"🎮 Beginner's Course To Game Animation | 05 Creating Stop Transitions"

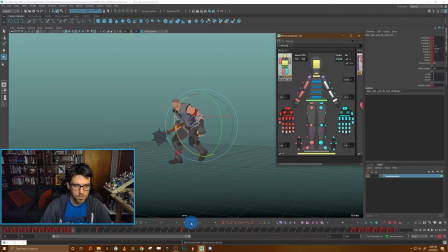[24:51]
And I might use, I'm going to use this little tween machine tool here to try to get something that's a little bit,
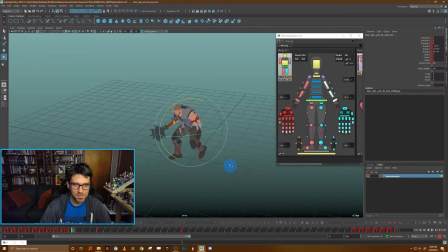[25:06]
shouldn't have used that. I do have it, and it seems like my login expired, so I guess I won't use that tool for the moment being.
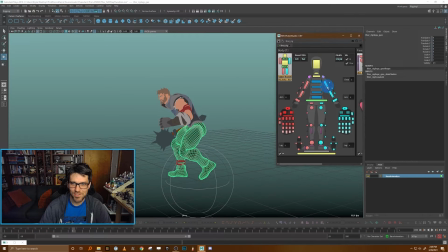[25:14]
I wanted to grab the sort of fist position from the previous frame, but for now,
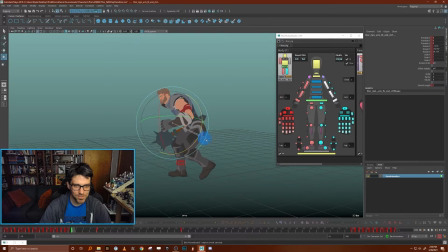[25:21]
I'll just do what I was doing before here.
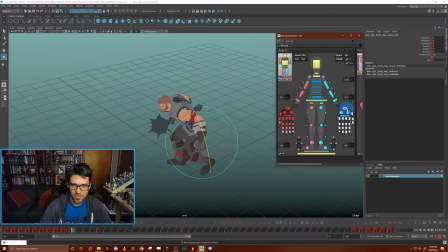[25:24]
So let's bring this kind of back, and I'll just select all the hand here and copy it manually from this previous pose.
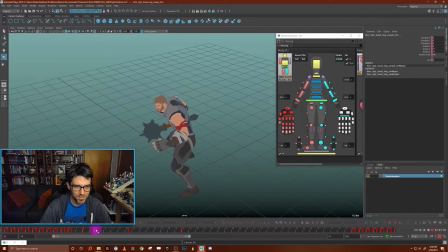[25:32]
And we'll keep it in the fist until it sort of swings forward, and then we'll have the fingers come out sort of in this section. Okay. And you can kind of extrapolate how using some of the techniques we used in the other animations,
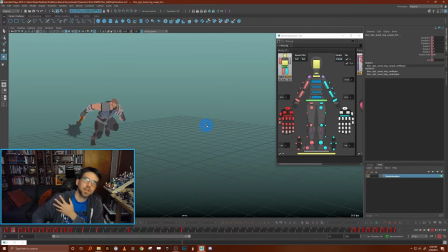[25:47]
I'll eventually take that motion that's all sort of happening on that arm all at once and sort of feather it out so that it's, you know, swinging the upper arm first, then the elbow, and then the wrist out after, okay?
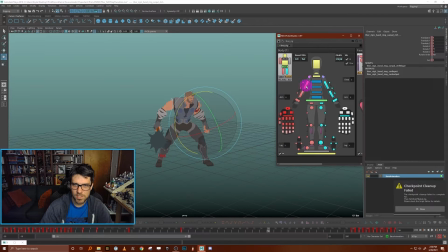[26:00]
So I'm going to do the same thing with this other arm.
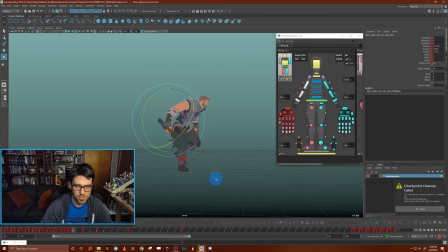[26:04]
And this is kind of interesting because in like a lot of other animations we've done so far, we've tried to like isolate this weighted weapon quite a bit. But because this is really heavy in this animation, I think it's going to swing through maybe even more
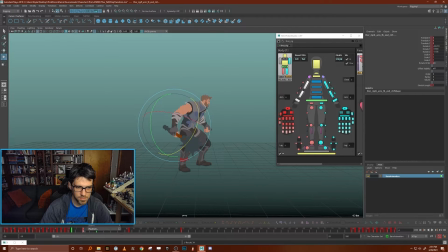[26:22]
than the other arm is going to because of the weight of it. So I'm going to start with it being kind of back like this and then have it really swing up. And then swing back, and unlike that other arm, well,
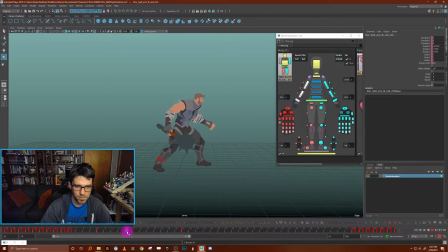[26:37]
I guess we'll have it, you know, not get back to its final position till way over here. And then when I'm kind of polishing this, I might actually even have it kind of overshoot past because it's so heavy. We can kind of block that out even now here. If I add another frame over there,
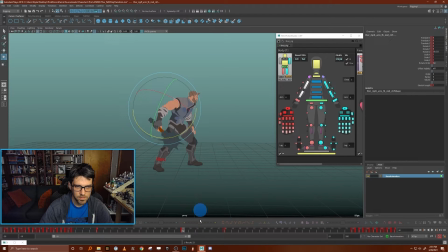[26:55]
I can have it actually come back past and kind of feather out into its final position, something like that.
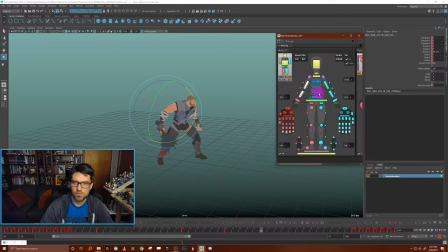[27:08]
Okay. And the last thing I'm going to focus on is kind of blocking out the spine on these key poses that we have.
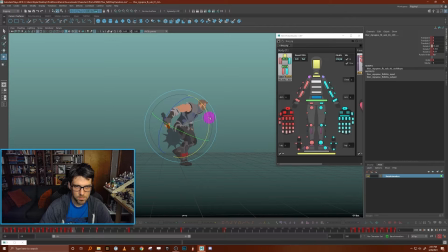[27:16]
Okay. So I'm going to have the character come in just sort of as they are. And let me think about what the motion's going to be. I think they'll actually kind of lean forward more a little bit.
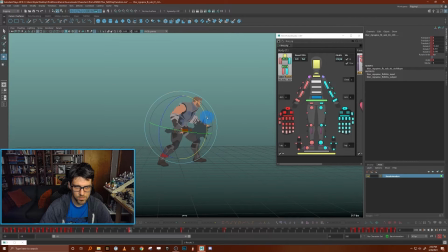[27:34]
And not stand up quite so straight until the very end here. I'm not quite sure that's what I want. Let me play it and see.
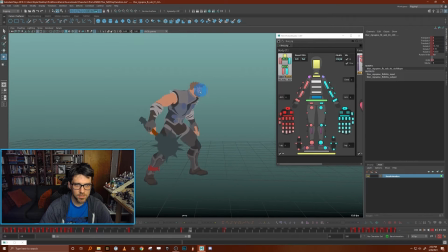[27:53]
That doesn't look too bad. And then once I kind of get the rest of the motion in, let's just work on the head a tiny bit. I'm just kind of trying to get the feel for things here. And this will kind of like come forward as the character. I'm thinking about it being kind of like a little bit behind the body.
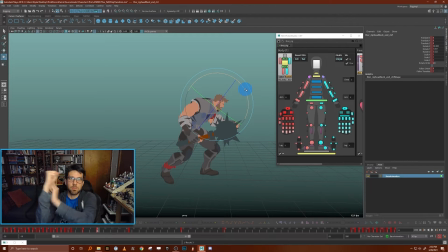[28:12]
So as the body is coming forward, the head drags a little bit and then overshoots down just a little bit to just kind of make it feel a little loose and more natural. And similarly, it's going to kind of drag and take a little bit of time to come up here at the end.
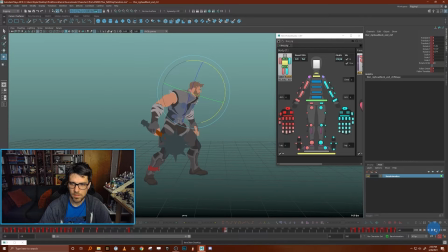[28:35]
Okay. Okay, now this isn't perfect by any means, but it is kind of the block out that I would start with. And now I'm gonna go off screen and just do a little bit of like polish on this using
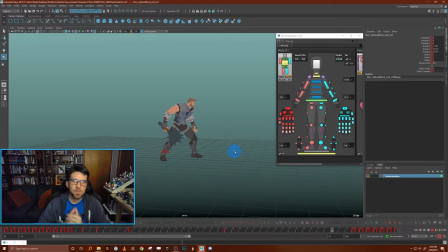[28:53]
some of the same techniques we did in the previous episodes to get the overlap and everything feeling really good.